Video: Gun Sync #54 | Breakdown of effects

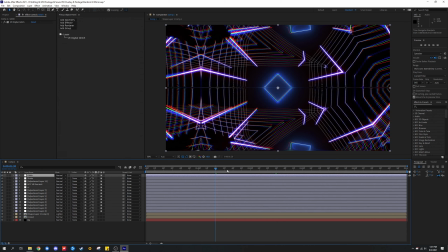(8:17)
And if you scrub around through the timeline, you should see the glitch affecting the footage.
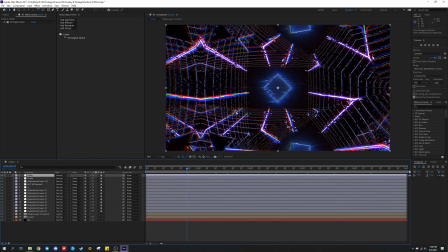(8:23)
Yeah, right here, just at the start, the glitch is very subtle, and it's not meant to be like extreme, but it looks good overall. Now let's go on to the other backgrounds that I used. Now here's this background.
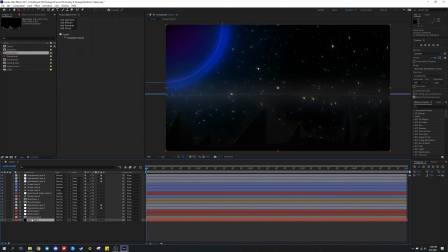(8:34)
If I go disable everything but besides the first black solid that's down here, which is the only black solid, you can see that it's just a simple gradient ramp with two colors, which is like this really dark blue that I like and this black. Then we added a smoke composition. The reason why it's here, this was added later on, but it's for the mountains.
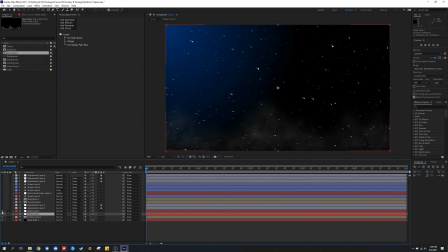(8:53)
This is a white solid. It's for the stars. And I added another one just to make the stars pop out a little bit more. The reason why I did it like this is because this leaves kind of like a trail behind the stars, and normally it does look like that in real life though. But anyways, yeah, I added a deep glow.
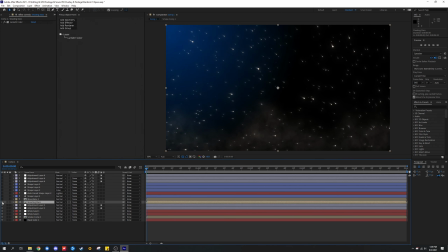(9:12)
After that, I added lumetri color, added random shooting stars, which if I go here to the composition layer,
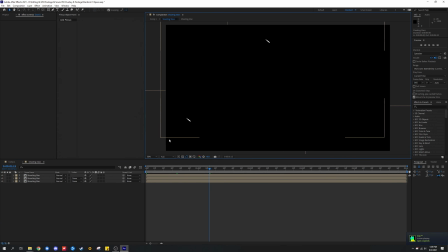(9:18)
it's hard to notice with this, but these are just the shooting stars and they move pretty fast, but they're like out of frame before the footage ends, so it loops perfectly. and it doesn't look out of place.
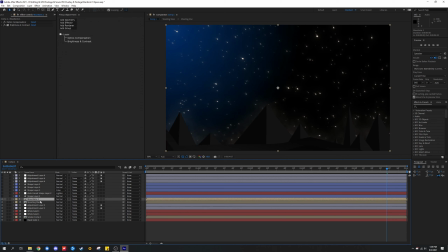(9:30)
Now, keep in mind that some of these layers are reorganized. Some of them I added them, like, let's say this, the smoke composition. That's like a final thing I did. Everything that is in this order wasn't exactly made in this order that is here, if that makes any sense, but whatever. Then there's a shape layer, which should be this planet or moon, whatever you want to call it.
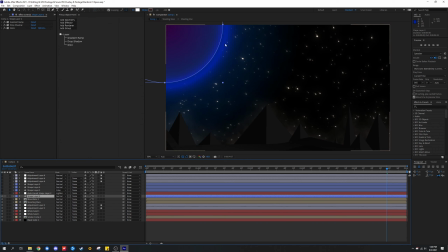(9:49)
And I went ahead and added a gradient wrap, drop, shadow, and glow just to create this like atmosphere effect, so it doesn't look out of place. Then I added this auto traced layer, which again I added saber, so it creates this like kind of like subtle line that's here.
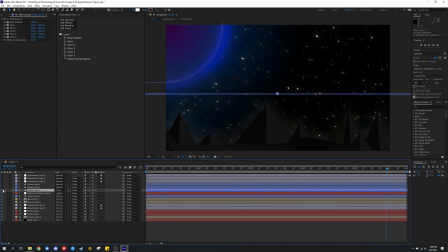(10:05)
Then I added another shape layer, which is just a line, to be honest, which is this atmosphere for whatever planet or moon that you're standing in, if that makes any sense. I might have gotten that wrong, but then I just duplicate this layer a couple times with different settings just to create this subtle line.
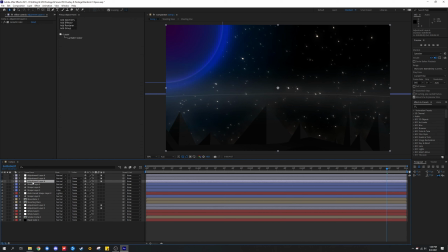(10:22)
And I go ahead and just add an adjustment layer, which is Lumetri color. Then I go ahead and add Lumetri color again, but it's for a separate layer, which only affects the top, I believe, or the bottom. Yeah, it only affects the bottom a lot. So that's why there's that little mask layer when I click on that.
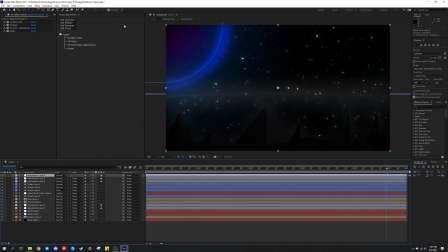(10:38)
Then if we enable this, you see this has Lumetri color. It makes everything a bit more darker. There's also VR glow, which creates kind of a different nice glow. And there's chromatic variations, which I just added a specific type, stereoscopic.
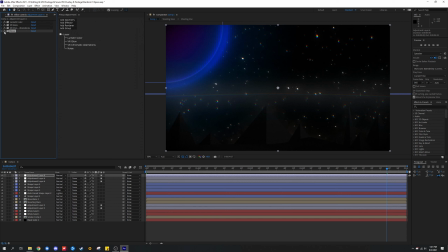(10:54)
That's what I've added, and there's noise just to finish things off and make everything look a bit smoother, like around here, around the... This is it for this background. Now I'm going to go over to the next one.
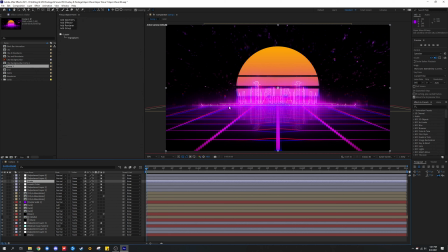(11:06)
Now, this is a background that I followed a tutorial to help me create the backgrounds, and also I learned a lot of stuff from this. Some things I may have copied, but in the end, I made this my own, and I changed a lot of the things. Especially with this like city background, which I made in Illustrator. In fact, I do have the original file with me.
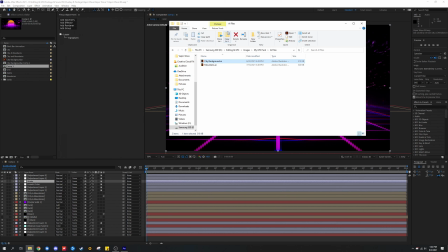(11:26)
The mountains from the previous project is here in the city background, which is right here.
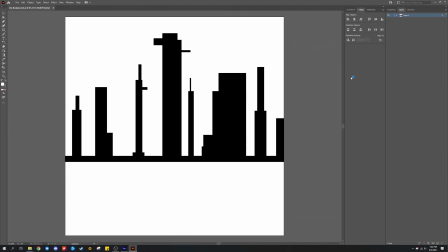(11:32)
So let me just open them in Illustrator to show you. So as you can see, it's just a simple background. Well, not really background, but it's just a simple city made of a bunch of shapes, and it's very simple.
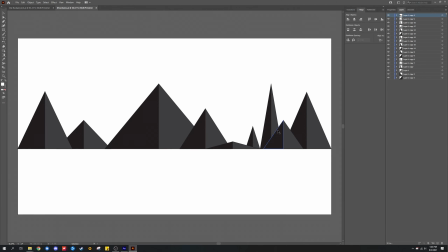(11:44)
Nothing complicated. And over here to the mountain layer, as you can see, it's just a lot of triangles with different shades. And yeah, well, there's only technically two types of shades, but they're in different sizes and shapes. Okay, so if we leave everything but the background down here,
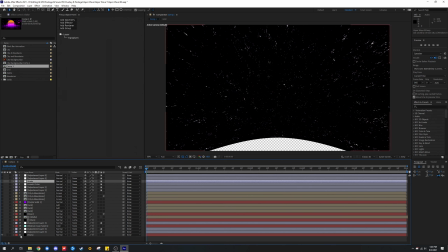(12:01)
which is the stars, you can see it's just, I believe, fractal noise. It's an offset to create a loop, and it's optics compensation to make things look a bit like trippy and nice.
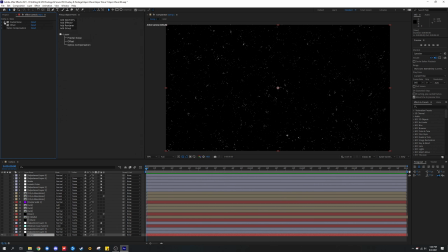(12:13)
So if I go ahead and just disable everything, it's just black solid, fractal noise creates like this awesome background, which you wouldn't be able to like do with CC Starburst unless if you like find a way to properly do it.